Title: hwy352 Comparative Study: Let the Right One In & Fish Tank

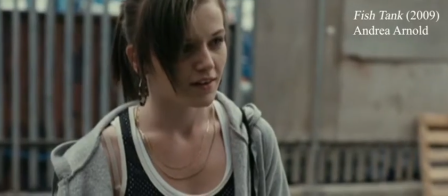245s
While this maybe is a calming break for her, Connor's continuation to treat her in this adult manner leads to her corruption of innocence. The maturity of both protagonists differ, giving two different representations of love that does not have a positive outcome for the characters.
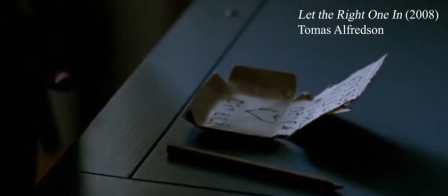259s
In Let the Right One In, the relationship between Oscar and Ellie are much more childlike.
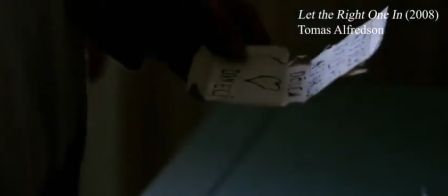264s
Their interactions between the pair do not indicate much more than the typical crush that a young pre-bubescent child may have.
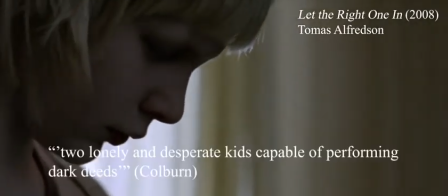270s
Film critic Roger Ebert finds both Ellie and Oscar as two lonely and desperate kids capable of performing dark deeds,
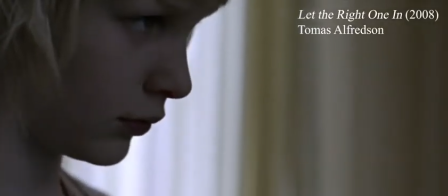276s
allowing the audience to become more empathetic to their monstrous behaviors that come about. Ellie corrupts Oscar as he goes to become more protective and caring of her.
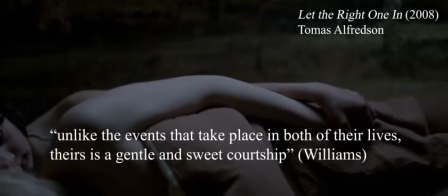285s
Their relationship shows how, unlike the events that take place in both of their lives, there's a gentle and sweet courtship.
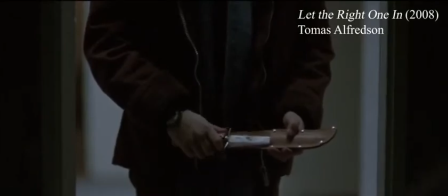291s
This leads to Oscar being willing to kill for her, beginning to act on his emotions,
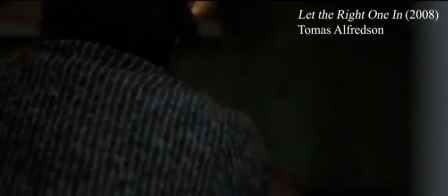295s
and turns the other cheek at the violence that Ellie is responsible for, coming to terms with the danger that her being a vampire would place her into.
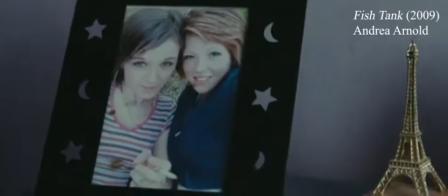302s
Fish Tank is more rough and explicit. Mia is well into her teens, 15 to be exact, but still not too much older than Oscar.
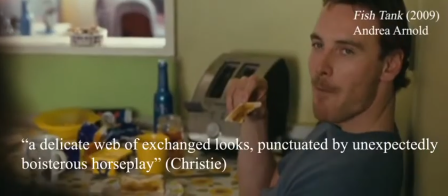309s
What begins with the same simple crush, such as a delicate web of exchange looks punctuated by unexpectedly boisterous horseplay,
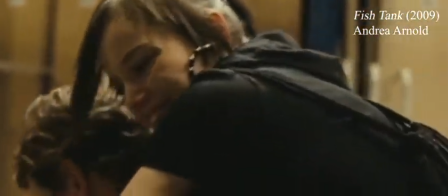316s
is already a red flag for Connor, a man in his 30s, behavior.
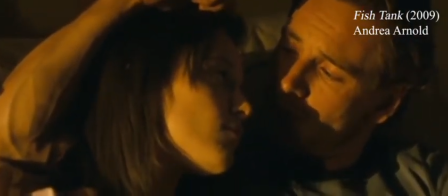320s
He becomes sexually inclined with his interactions with her, eventually leading to him performing intercourse with her, the act that corrupts Mia entirely.
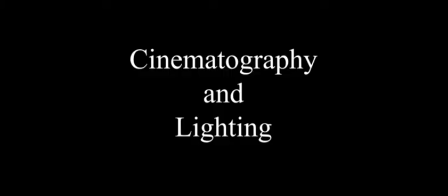329s
Connor's illegal acts cannot be justified. The cinematography enhances and reveals this corruption in both characters.
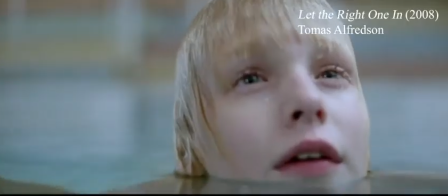335s
In Let the Right One In, the cinematography helps add to the audience's ability to empathize with Oscar.
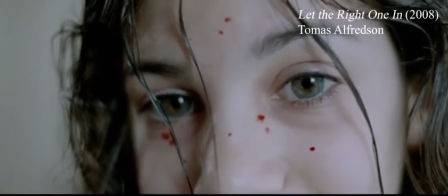340s
The cinematographer, Hoytman Hoytema, frequently uses medium and long shots, with violence often happening far from the position of the camera.
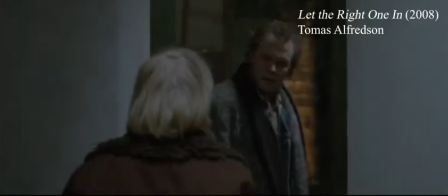348s
Hoytema does not fully show the full brutality that either of the characters are capable of. This conveys how Oscar shields himself from the acts of violence that Ellie commits, turning a blind eye.
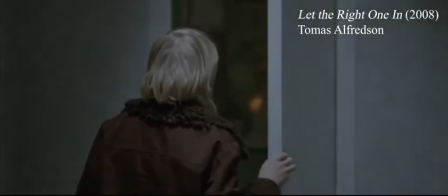357s
The camera, once close up, shows the characters for how they see each other, innocent and dependent on one another.
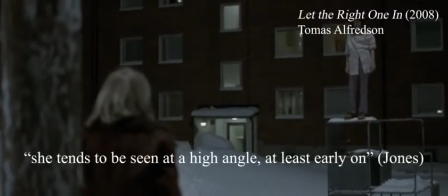362s
For the immense power that Ellie has in her, she tends to be seen at a high angle, at least early on.
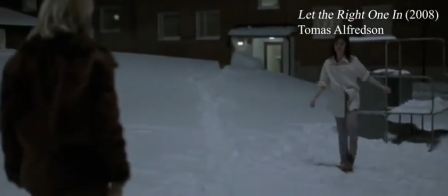367s
She is still a child, like Oscar, which the cinematography displays well, with her truly being on the same level as him.
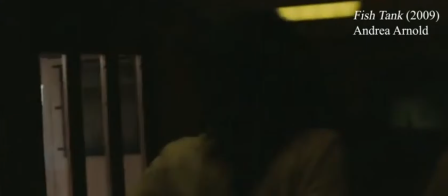374s
Fish Tank is determined to convey explicit, raw details. There is the use of a handheld camera as a way to convey Mia's rough life using rough cinematography.
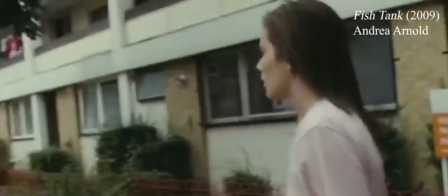383s
As director Andrea Arnold states,
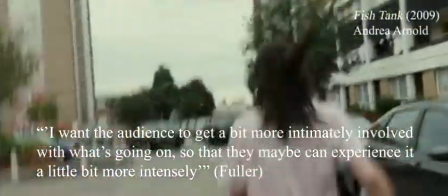385s
I want the audience to get a bit more intimately involved with what's going on so that they maybe can experience it a little bit more intensely.
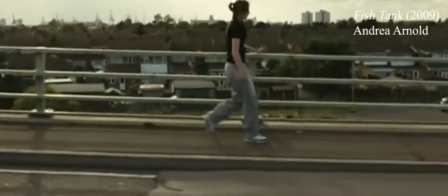392s
Through the entirety of the film, the camera tracks Mia's character. While it may track her through the more happier, calmer moments of Mia's life,
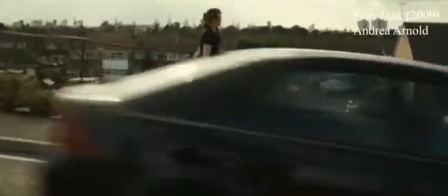399s
this filming style is to not shy away from the more shocking or disturbing parts of her life, especially including Connor's sexual advances towards her.
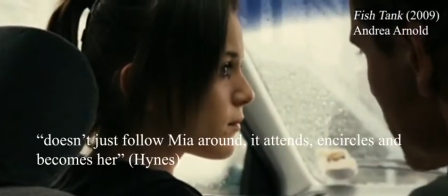407s
It places the audience at her side at all times, and doesn't just follow Mia around, it attends, encircles, and becomes her.
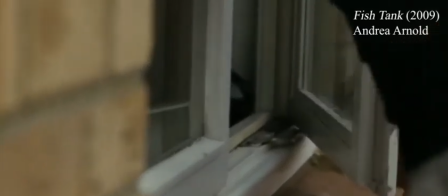414s
Their relationship is rough and corrupting for her, all of which is captured through the more shakier and restless lens.
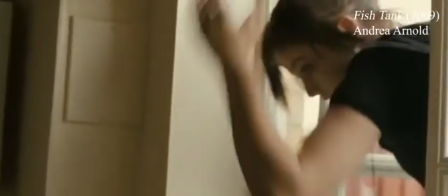420s
The end of their relationship also shows Mia's behavioral changes, as she acts on impulse for much the remainder of the movie,
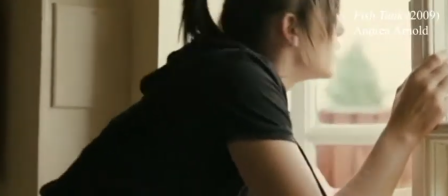427s
such as entering Connor's home without permission, vandalizing his floor, as well as putting his own daughter,
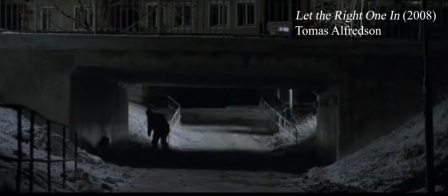433s
Kiera, in harm's way. Let the Right One In incorporates the use of light to evoke, but also hide, the violence. Living in a society that has a cold atmosphere to echo Oscar's lonely environment, he finds joy and love in Ellie's character.
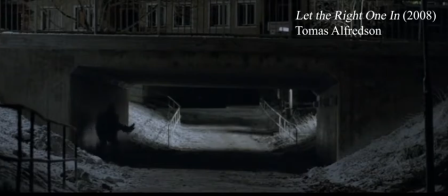447s
The film tries to shun away from her acts and focus on antagonizing the harsh society that Oscar is met with instead.
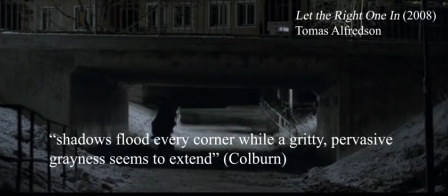453s
To emphasize the negative influence that his community has given him, shadows flood every corner while a gritty, pervasive grayness seems to extend.
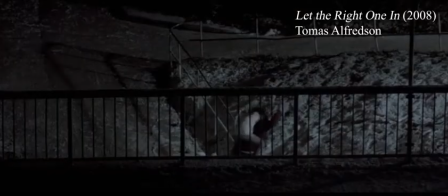461s
This makes Ellie's negative influences less demeaning towards her character, as a result, more innocent than Fishtank's Connor.
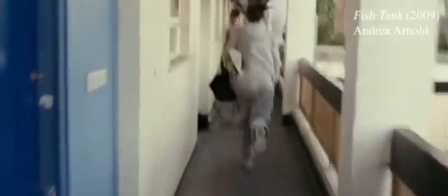469s
Fishtank shows a more natural use of lighting for the more realistic setting that is damaging to Mia's character.
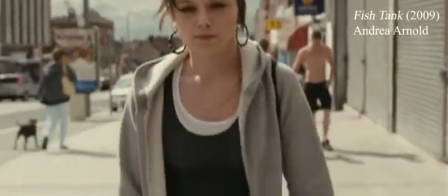475s
The dull, poor city traps Mia and encloses her within, helping to set up the climate of the society she lives in to be more hostile.
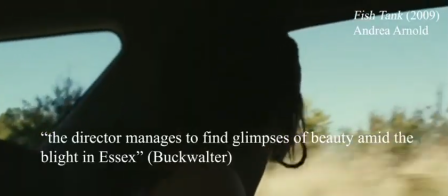482s
With the damage that her community and Connor have had on her, the director manages to find glimpses of beauty among the Blight in Essex.
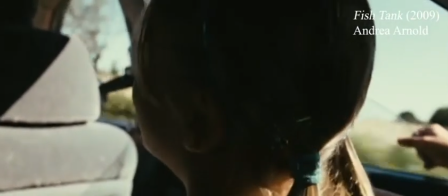489s
This helps encounter Mia's loss of innocence by showing her prevail some and growing from it.